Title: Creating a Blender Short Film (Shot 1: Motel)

When I was making this scene, I just did the same thing that I do with most of my other scenes. I used to think that artists like William Langren or Ian Hubert knew something that I didn't and maybe there's some small shader trick or setting that they know but in reality it's just a lot of time and hard work. So realizing that with this scene is why I've just spent so much time working on it and texturing it just to get it better and better.
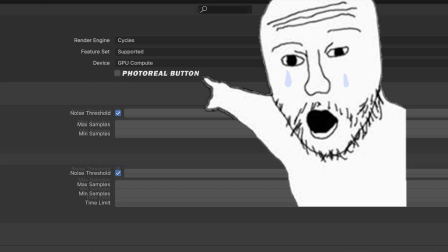267s
So unfortunately there is no special button that you can press to make things look photorealistic. As I said it's just a lot of time but I still like making these videos because there's normally something with each scene that I learn something new or something that I improve with that I like telling you guys about and it's just fun like if you enjoy blender then putting lots of time into it is fun and so I enjoy blender and I want to teach you guys about it so yeah that's that's it I guess so
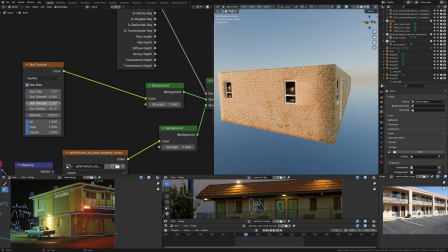294s
while I was texturing I was playing around with different lighting just because I wanted to see the textures in the different kind of lighting environments and currently I've
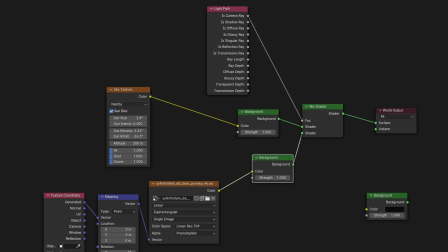300s
settled on a hdri as like what the camera sees I'll put the setup on screen right now and the sky
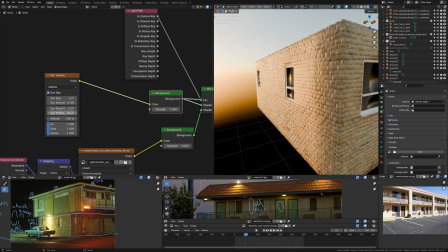308s
texture is what actually is lighting the scene because I love how the sky texture makes everything look but I don't it just doesn't look realistic in the background and hdri does so I kind of settle with that because it looks pretty good oh and yeah I also made curtains following uh this youtube tutorial I'll put a link down below it's
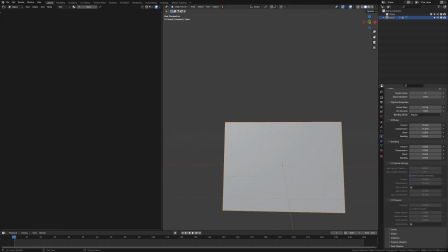323s
very simple very easy just chuck that in the windows I might change the texture on them a little bit and change the lighting inside the
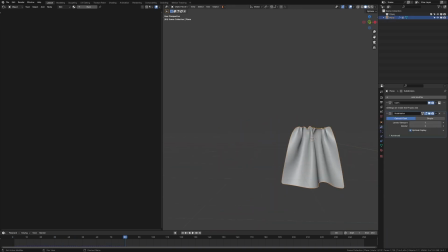329s
motel but for now it's looking fine and it gives the general idea that I want it to.
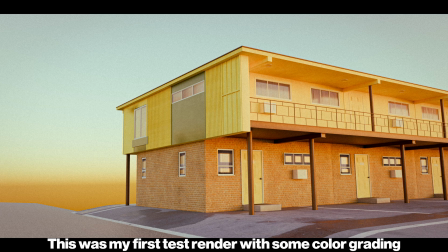333s
So now we've gone to the point where the motel looks pretty good so I wanted to add some more detail to the scene and just fill it out you know.
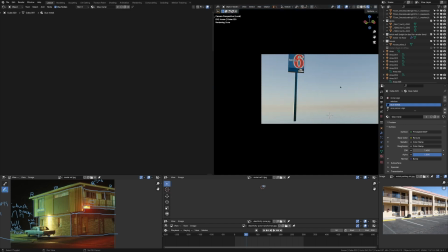339s
So I added that motel 6 sign. I originally was going to have it as motel 7 as like a little in joke but I might do motel 6.
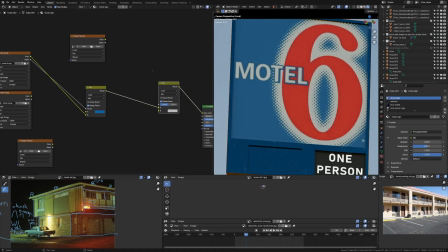347s
I just don't want them to sue me or something. I have no idea how that works but yeah that that's just another thing I added and then I started to add this electricity pole because I wanted some more small detail.
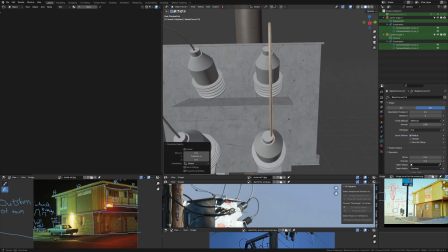357s
Now, this pole took way too long to make, but there are so many small details with it that I'm actually pretty proud of how it turned out.
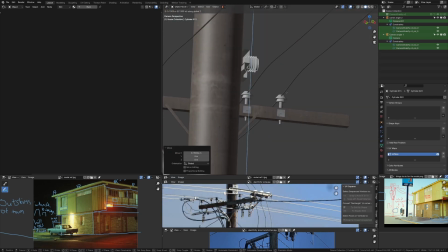365s
It's not finished completely yet, but it's looking pretty cool. I just used this picture I found of an electricity pole, and I kind of just went through and modeled each little tiny thing,
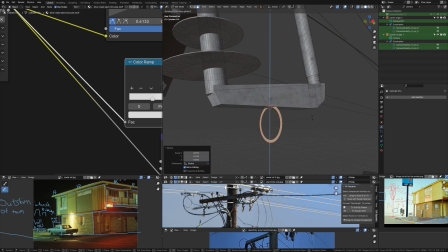376s
which was a good practice for my modeling, definitely. And like I said before, it was easier to copy the shapes and make it up.
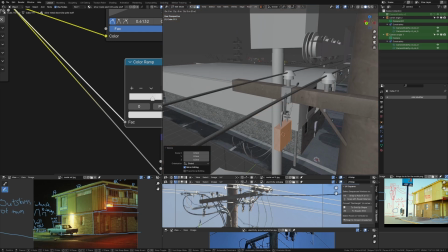382s
If I didn't have that reference, I'd be completely lost. But yeah, it's looking pretty cool.
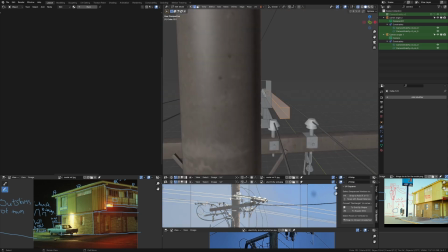386s
The cables are kind of interesting and it just adds that small detail to the scene which the motel doesn't have Now the background is something that i'm having a bit of an issue with since this scene isn't finished I can't really give you guys the whole lowdown on what the background is But
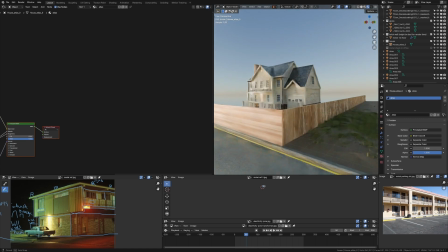400s
currently I have a house model off sketchfab that is kind of a placeholder, but I also might use it I'm, not sure Um,
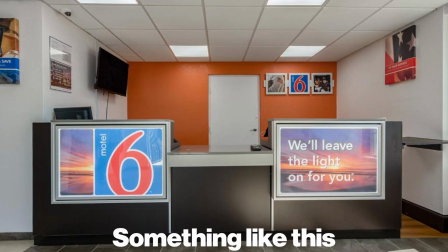408s
I was gonna have like a motel like the check-in place like the reception desk or whatever there And then I realized that doesn't really make sense because I couldn't find any reference like there's no real motel that does that And it's just another thing to model in texture And I was like nah,
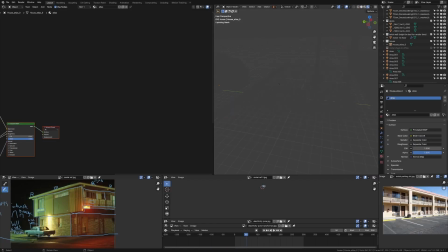423s
so i'm gonna end up doing like I added some grass in and i'll probably add like maybe some trash bins Uh, maybe like a mailbox just like some little things to fill the scene out and give it some character And then for like the far far background, I might just put some buildings or something. I'm not sure with daytime It's a lot harder.